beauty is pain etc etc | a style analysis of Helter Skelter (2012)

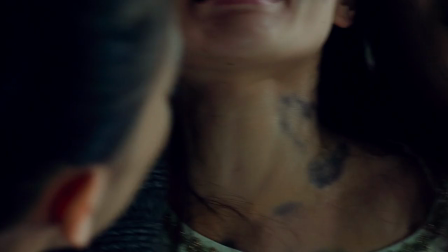[4:06]
Women who can no longer afford to keep getting treatments end up losing their minds, destroying themselves. I'm also not sure if this was intentional, but Liliko's current modeling career is shown as akin to a kind of sex work. She is considered an investment by her manager, who she calls mother.
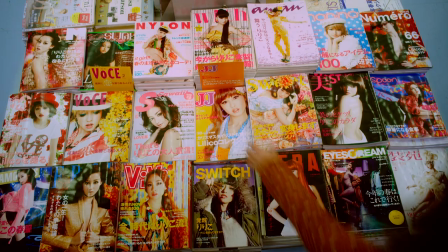[4:28]
She participates in the casting couch,
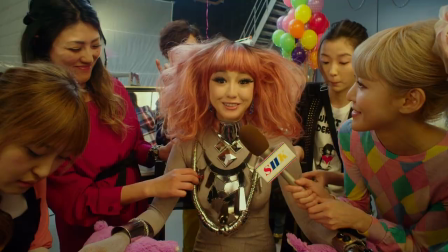[4:32]
and her work is largely dependent on how people consume her. I'm not exactly sure if it's supposed to be a negative comparison so much as a neutral one. I think it could be argued either way, but I do think there is a purposeful irony in that later on in the story when we find out that before the surgeries,
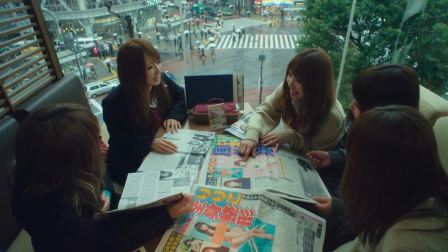[4:53]
Liliko was a gravure model slash adult actress. The public is immediately disgusted.
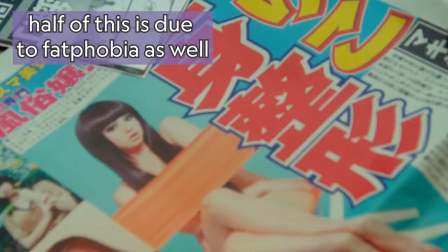[4:59]
even though she was essentially doing almost the exact same work in her mainstream career. One thing that I really like about the film is that Erika Sawajiri is, if you follow Japanese celeb culture,
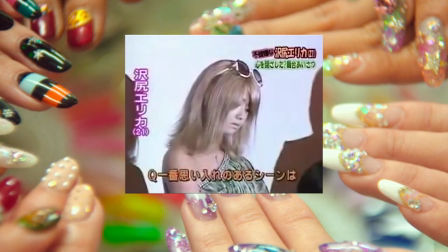[5:13]
you know that before this movie was made, Sawajiri was basically blacklisted from the industry for being
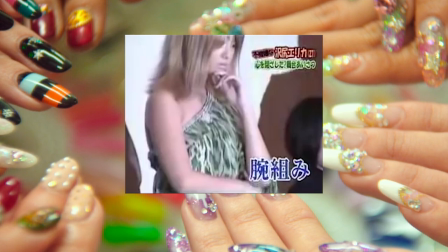[5:21]
rude. She gives some terse answers to the press on a press tour.
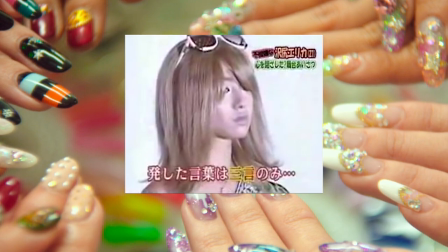[5:27]
It's generally not the kind of etiquette that's expected of a Japanese actress. So her company dropped her, and Helter Skelter was considered her comeback role. She won an award for it. She has since been blacklisted again in 2020 and is maybe in jail? If you're curious, Wikipedia is there. Regardless, there is a lot of emphasis on Liliko's interaction with the press, her playing the PR game, that I think is really clever based on who they cast, especially because the director wanted Sawajiri, like, from the jump. I'd say it's also a little bit of commentary on Japanese stardom as a whole.
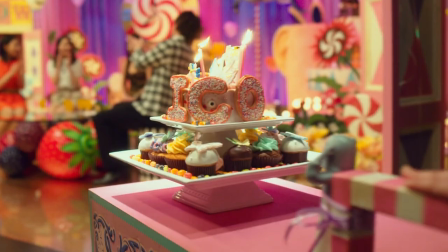[6:07]
So let's talk about the style of the movie. It's super saturated, very lush, very rich, especially when it comes to Liliko. I'll get more into the set design later. As far as the general design goes, each character has their own color scheme.
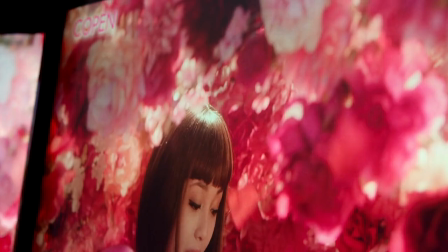[6:20]
Liliko is usually red, a very intense color. Lust, passion, power, all of those things encompass her character. Liliko very often uses sex as power over others and tries to destroy them with it.
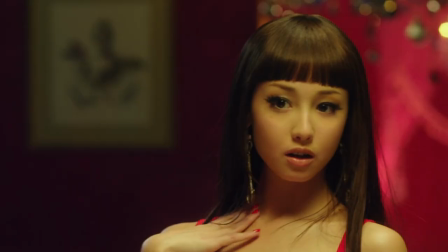[6:35]
Whenever she's expressing vanity, she's usually in red lingerie, looking at herself in a mirror. Her rival is mostly associated with light blue,
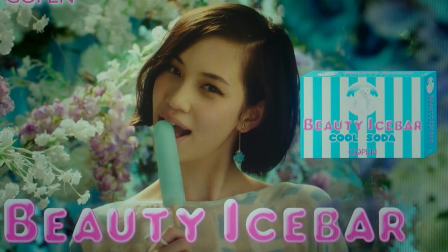[6:47]
and her youth and indifference about her own natural beauty kind of fits with the light pastel colors that we see her in. The prosecutor's office is mostly a dark gray, kind of the same as you would see in a noir film or, like, I don't know, Law and Order.
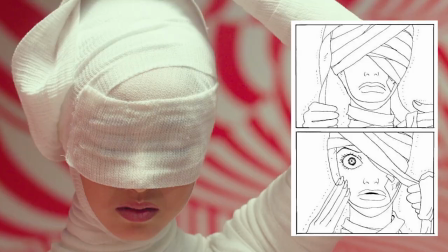[7:05]
Every set is super stylized, and considering the movie is based on a manga, it really plays up the hyperreality and almost fantasy of it.
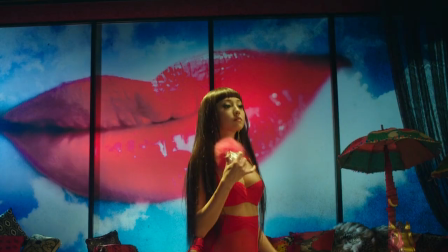[7:14]
Certain things, like, why is there a huge print of Liliko's lips on her window?
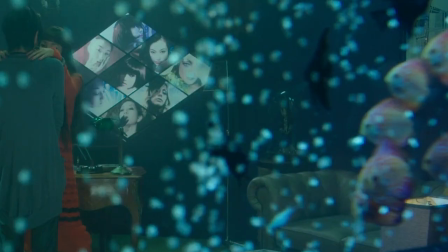[7:20]
Why is the prosecutor having a very poetic monologue here? What's going on with these fish? It's all a little less off-putting because of the style of the film.
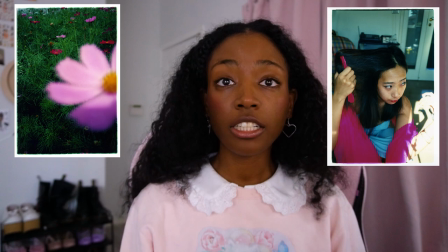[7:30]
And the look itself is very characteristic of the director, Mika Ninagawa.
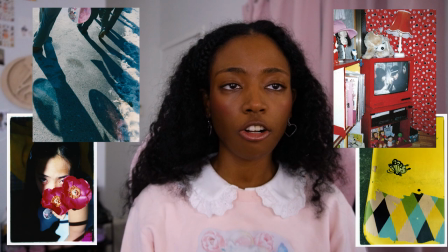[7:34]
She started out as a photographer in the 90s, helping popularize a style called girly photo.
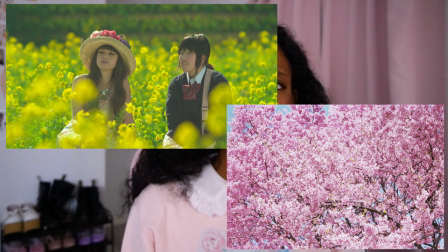[7:41]
If you see any of her photography, it's basically one-to-one with the movie.
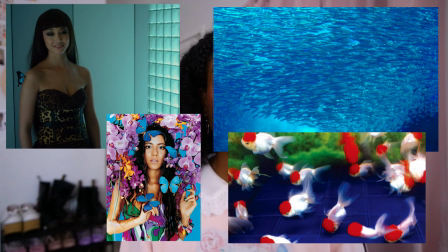[7:45]
A lot of fish, water, cherry blossoms, bright light, super saturated color. So a bit more in depth with the costumes. When Liliko isn't dressed for a photo shoot or a gig, she's usually in lingerie of some kind, either red or white.
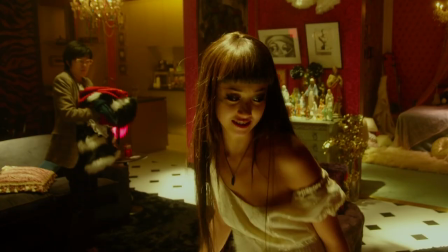[8:04]
We can go with the very obvious symbolism of white as innocence,
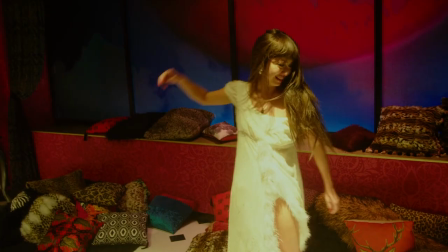[8:10]
and the irony being that Liliko is far from innocent. I think it's not much of a stretch to go with that interpretation, especially because throughout the movie, she's wearing red,
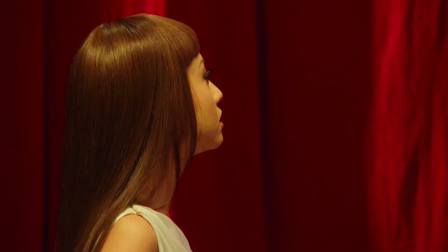[8:22]
but when she must apologize at her final press conference, she's wearing white, contrasting the red theater surrounding her.
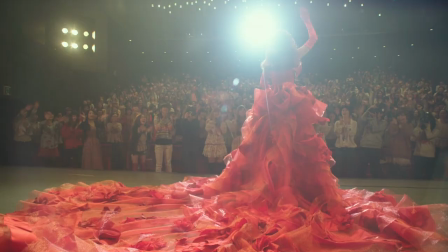[8:30]
And her costumes are always big and eye-catching. Huge wigs, dramatic gowns. She's almost like this Lady Gaga kind of character, larger than life. I think it works really well in making her feel like an icon without having to give so much background.
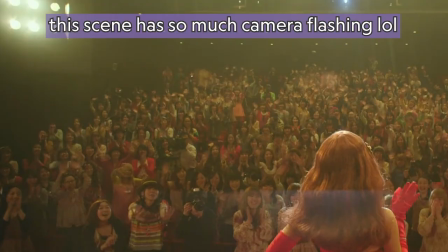[8:48]
And also showing that most, if not all, of her fans are women and girls. These are looks that would definitely more pander to the female gaze, if you will.
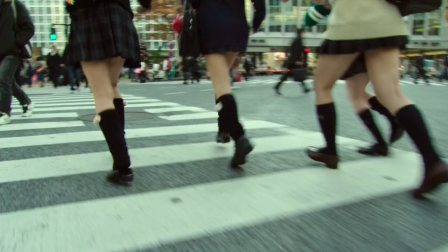[8:58]
The movie establishes within the first few minutes that girls in particular love her.
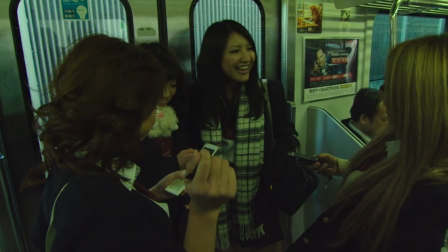[9:04]
They want to be like her. They want to look like her. I love the sequences showing the gyaru type of girls discussing her.
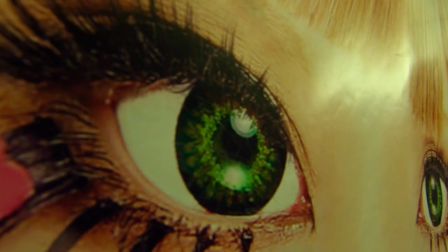[9:12]
In the late 2000s,
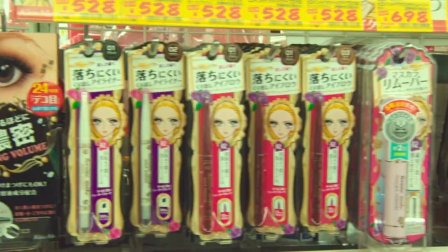[9:14]
gyaru style and corresponding magazines were where a lot of the popular styling and beauty trends for teens were shown.
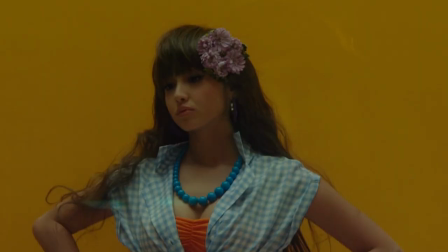[9:23]
And it was also considered a little bit rebellious as well. A lot of Liliko's styling choices coincide with these trends as well.
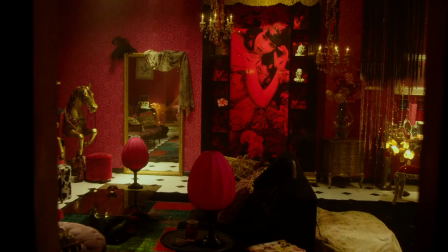[9:30]
As far as the set design, what I really like about the film is the frame is almost never empty.
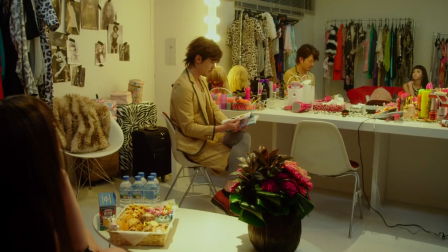[9:38]
There's always stuff. If the set isn't something super detailed already, they'll add in things to make it seem interesting.
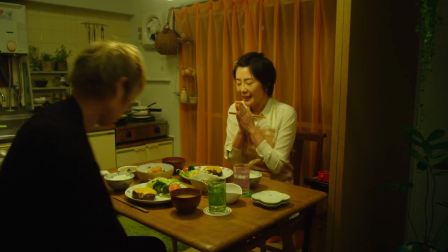[9:44]
Random furs and pearls. I really like her assistant's house. It's very warm and inviting. I also hate this man. I hate the boyfriend. If you watched You know why.
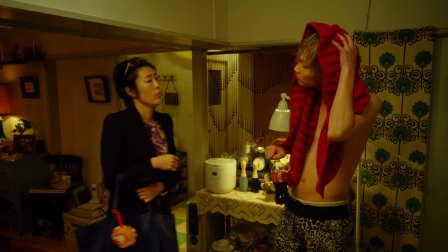[9:56]
Also, I like that the fabric, the textures feel really lived in. They were bought a long time ago. They're well-loved pieces. The mother character has an apartment that kind of mirrors Liliko's,
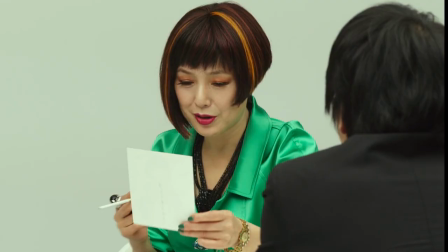[10:09]
which is ironic when we find out that Liliko's face is modeled after how her mother used to look as a young woman.
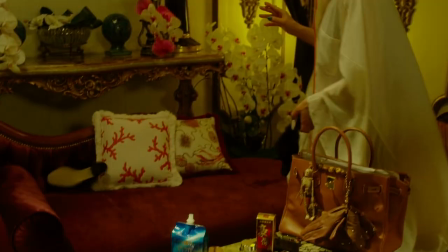[10:19]
She has the rich red fabrics, a portrait of herself. I also like the detail that she just takes a million beauty supplements. There's also a ton of orchids in the room, which Google says means a lot of things, but one of them is beauty.
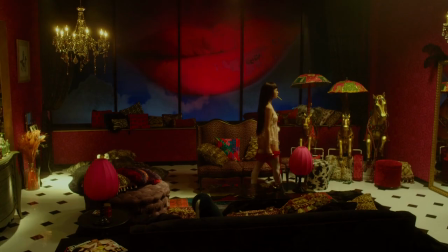[10:34]
Liliko's room is very Baroque inspired. A lot of red and gold and black.
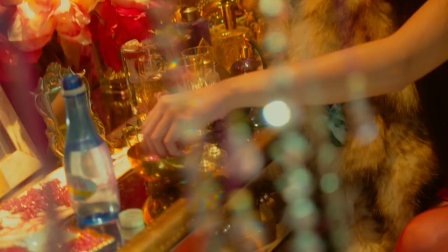[10:41]
It's really hard to focus on any one thing. There's lots of enamel print and beads hanging off of lights to make them sparkle.
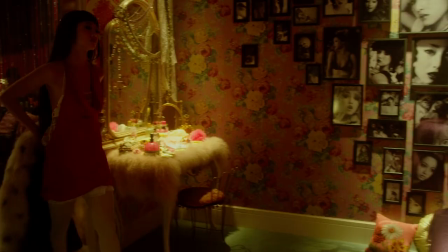[10:48]
Of course, there's several mirrors, and Liliko generally seeks out a mirror or reflective surface in almost every location.
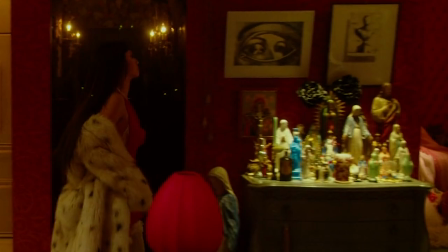[10:57]
There's a lot of religious imagery, crosses, statues, portraits. It's almost entirely Christian, but I do think I spotted a Buddha statue. Liliko herself is never actually shown as religious.
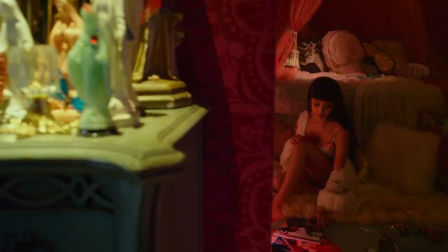[11:10]
She is in fact very sinful. It's interesting to see the shrines juxtaposed with the shrines that she keeps of herself. Once her body and mind are starting to degrade, they show the pictures in the bathroom, religious figures with their eyes taped over. The Virgin Mary is a particular focus, and I'm wondering if there's a significance there, as Liliko is often, you know, seen in white. If so, I think it's more indicative of how Liliko sees herself than how she behaves. I also know that, like, even though most of Japan is not Christian, they do use that imagery a lot. I think I've read articles about this. So the inclusion of that set design might be purely aesthetic.
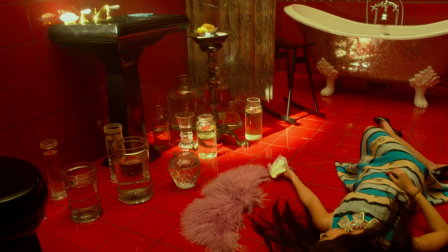[11:55]
There's also a shot of Liliko lying on the bathroom floor with jars of water around her. And I feel like this is a reference to something religious, but I can't say for sure. But the angel-devil dichotomy isn't really a stretch.
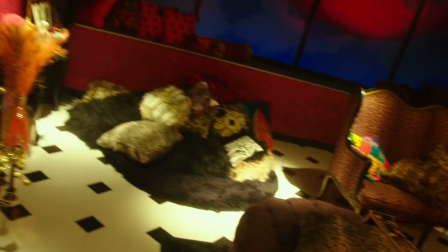[12:09]
Liliko is this godlike, mythical figure to these girls that provide the commentary that bookends the film. She's someone to be feared and admired and worshipped.